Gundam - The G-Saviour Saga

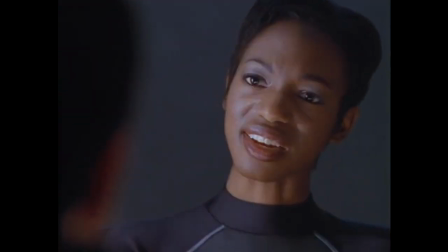From here we learn that the survivor is Cynthia Graves, a rebel from the Gaius settlement in Site 8. She introduces Mark to a newfound enzyme that'll allow food to grow underwater,
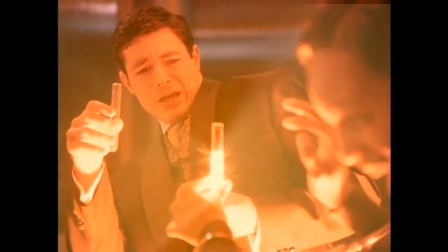and suddenly mark is thrown into a massive conspiracy to suppress this new discovery and it's up to him and cynthia to escape back to gaia
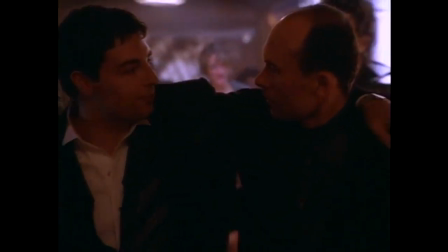and protect the enzyme also the illuminati are in it and they're the good guys yeah
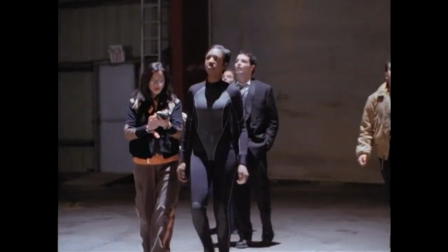that's a new one so it's a little different from what you probably expect out of a gundam movie it should be noted that this movie went into production before
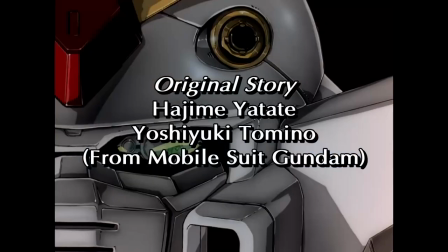wayne was even released in the west in 2000 and apparently inoue specifically wanted people unfamiliar with the franchise to work on the movie which
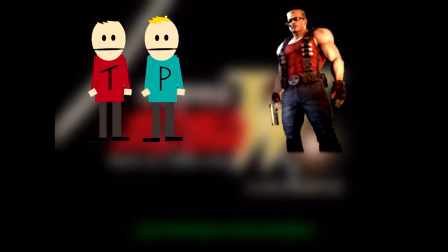is weird because it means that they'd gotten canadian writers to write an American-style movie that was apparently not even intended to be seen by Westerners.
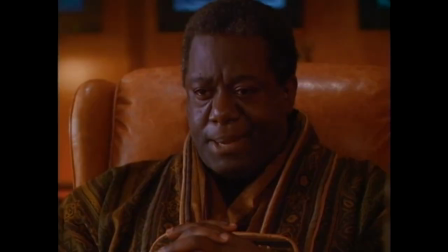I don't know, go figure. So that means the writers aren't approaching this like a Gundam movie.
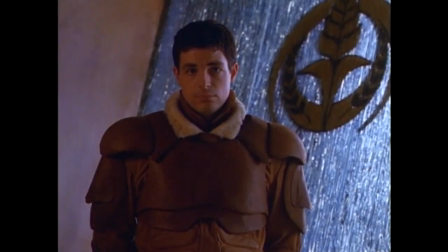They thought they were just writing a sci-fi story in this weird universe where people fight wars and giant robots for some reason.
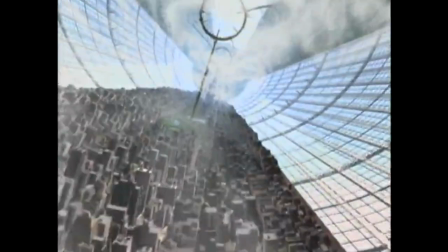I can't say it's the most well-realized sci-fi setting.
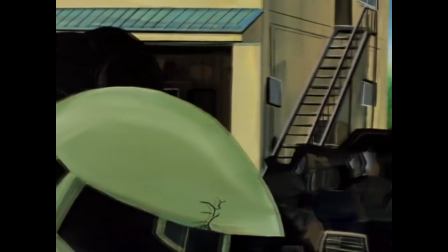Something I generally like about Gundam, and especially the Universal Century, is that the The look and feel of the world tends to reflect the real world at the time of production.
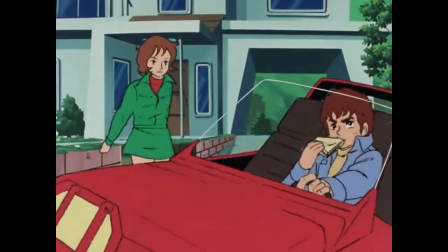So like, you look at the One Year War, everybody dresses like it's the 70s, and all the tech is boxy and clunky looking,
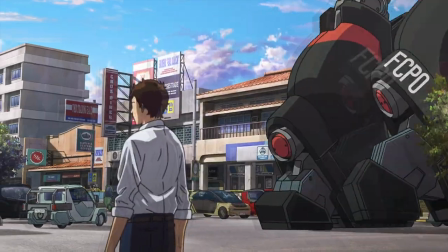but then you jump forward to UC 105, now the fashions feel more representative of what they're like nowadays,
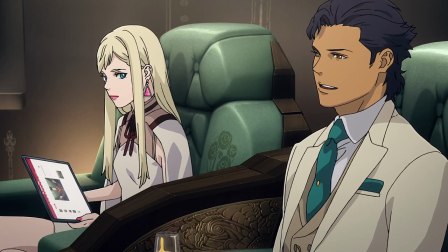and the characters have got like, modern looking iPads and shit.
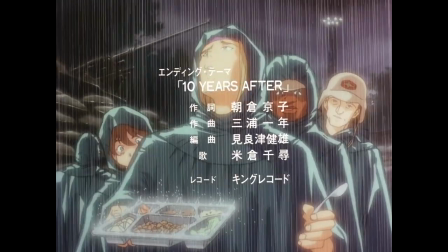But then you go back to the One Year War where something like, oh wait, MS Team, and even though everybody looks like a 90s anime character,
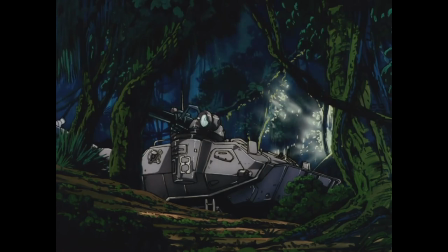they play into the 70s thing by drawing parallels to the vietnam war making the tech look all boxy and shitty again am i making sense whatever g
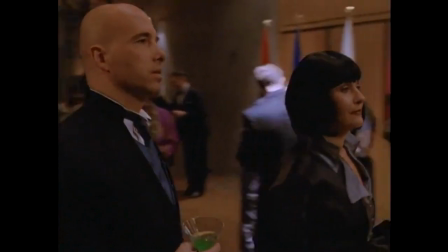savior sort of hits on this aspect of gundam like when mark goes to this fancy party everybody's got nice suits on and all the caf uniforms look like titans
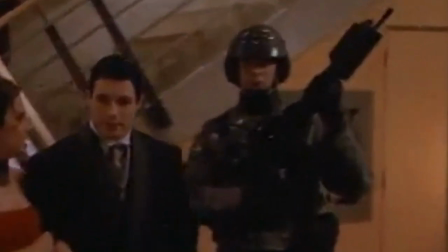uniforms except when they're blatantly reusing costumes from starship troopers but then you've got stuff like mark's pilot suit that looks pretty cheap and bad
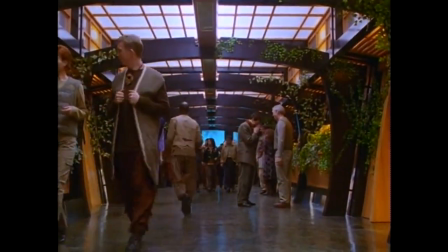then everybody on guile looks like they just jumped out of a tng episode about space hippies and then there's this jail area where they shot an industrial
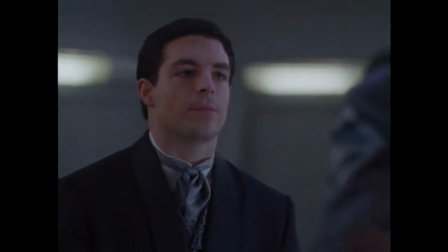building with metal walls and fans because it kind of looks sci-fi i guess it's all very tv sci-fi where you can tell they're doing
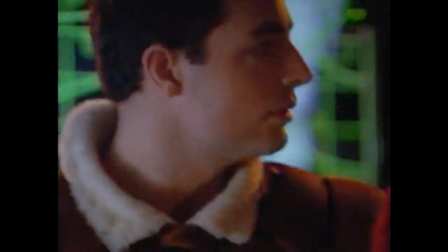the best they can with their budget and you gotta respect the resourcefulness but it just doesn't look like gundam in general i'd describe the visuals as murky
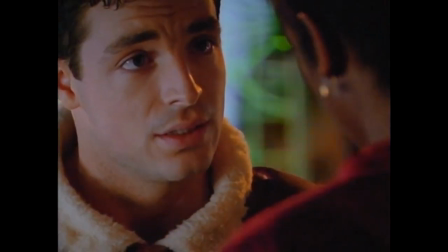the way the movie was color graded tends to make everything that isn't being blasted with blue gels look super red that works in something like twin
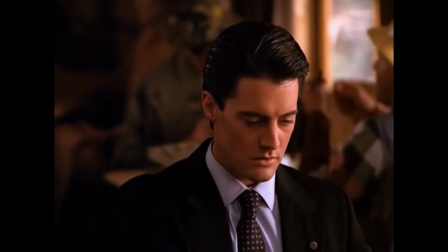peaks where the redness is supposed to give the visuals a warm and welcoming feel, but all the contrasting colors here just look garish.
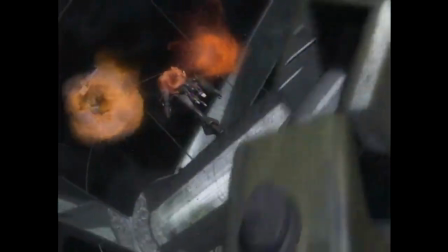The CGI stuff has the exact opposite problem though, where the colors are all so washed out that it's hard to make out the details of the mobile suit designs.
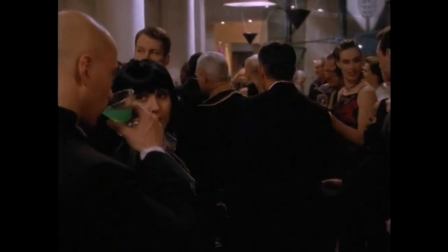There's nothing particularly impressive about the direction either.
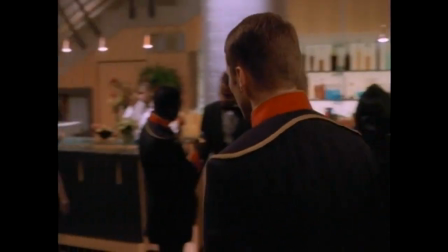There's this one scene I really like early on at the President's Address, they have this long take of the camera spinning around Mark and Jack.
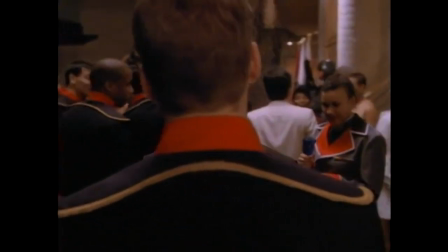I think it's a pretty subtle and stylish way of adding some energy and tension to the scene without doing something stupid like having a bunch of EXTREME close-ups on Dutch Angles.
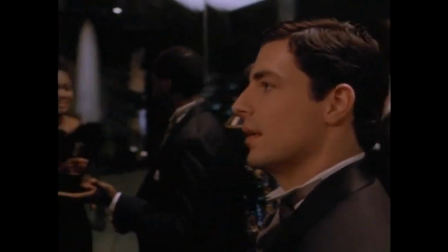If that's the one thing I can give it credit for, it doesn't feel too horribly 2000s.
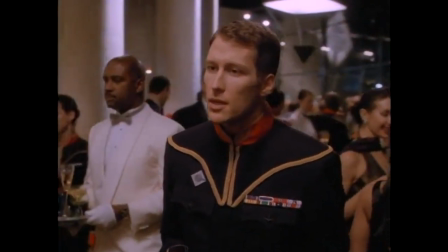Hang on, isn't this the same fucking building from the King of Fighters movie? Huh, well no shit.
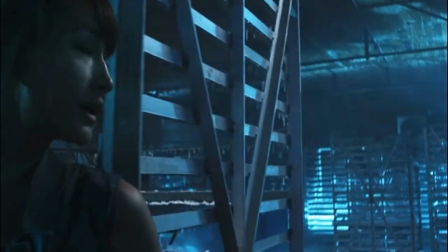Just for posterity, there's a scene in this movie that directly plagiarizes music from fucking Shadow the Hedgehog of all places,
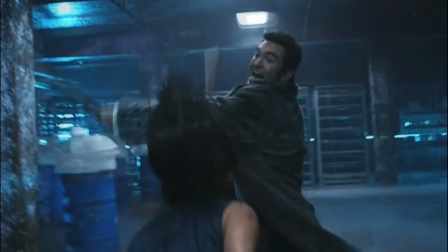and I think it's important that more people bring this up when talking about this thing.
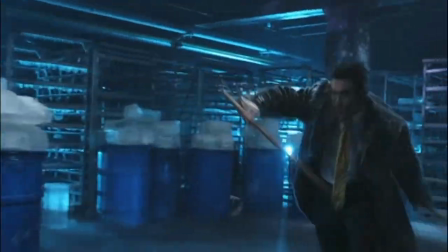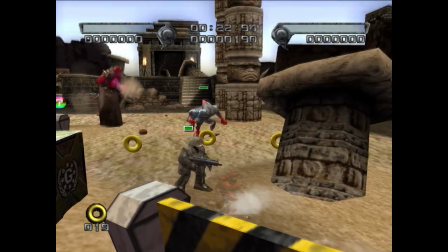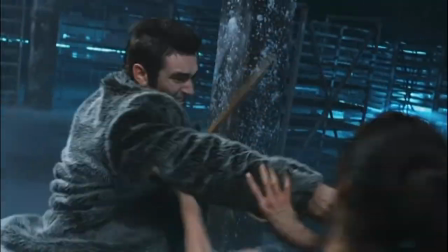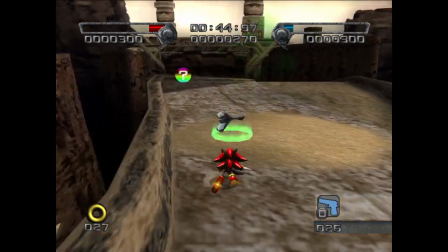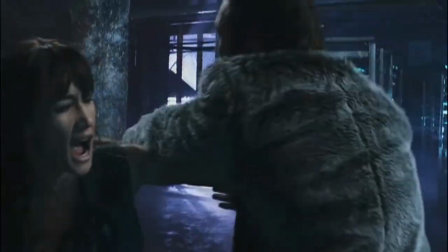Incredible stuff. Legitimately, this would have been the worst movie I've ever seen if it wasn't for some of its weird-ass trivia.
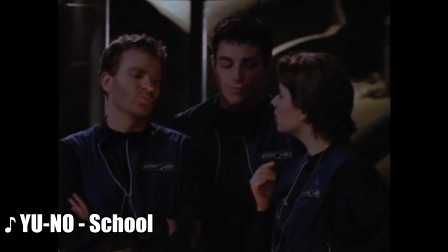So Mark is a pretty fun character.
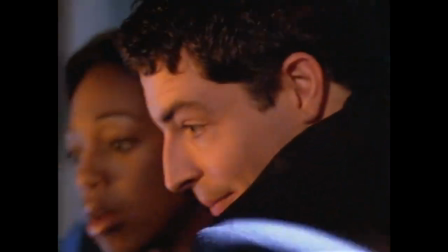He can come off like a bit of a goober, but overall he manages to be pretty charming throughout the movie, which makes sense as to why Brandon Elliot does a bunch of Hallmark movies nowadays.
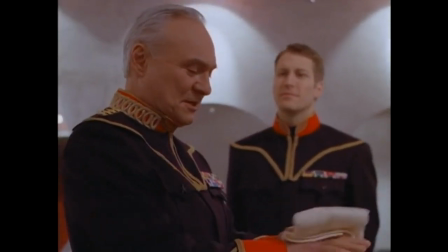Jack and the main villain General Garneau aren't portrayed as anything more than shit-eating villains, but it seems they're both having fun.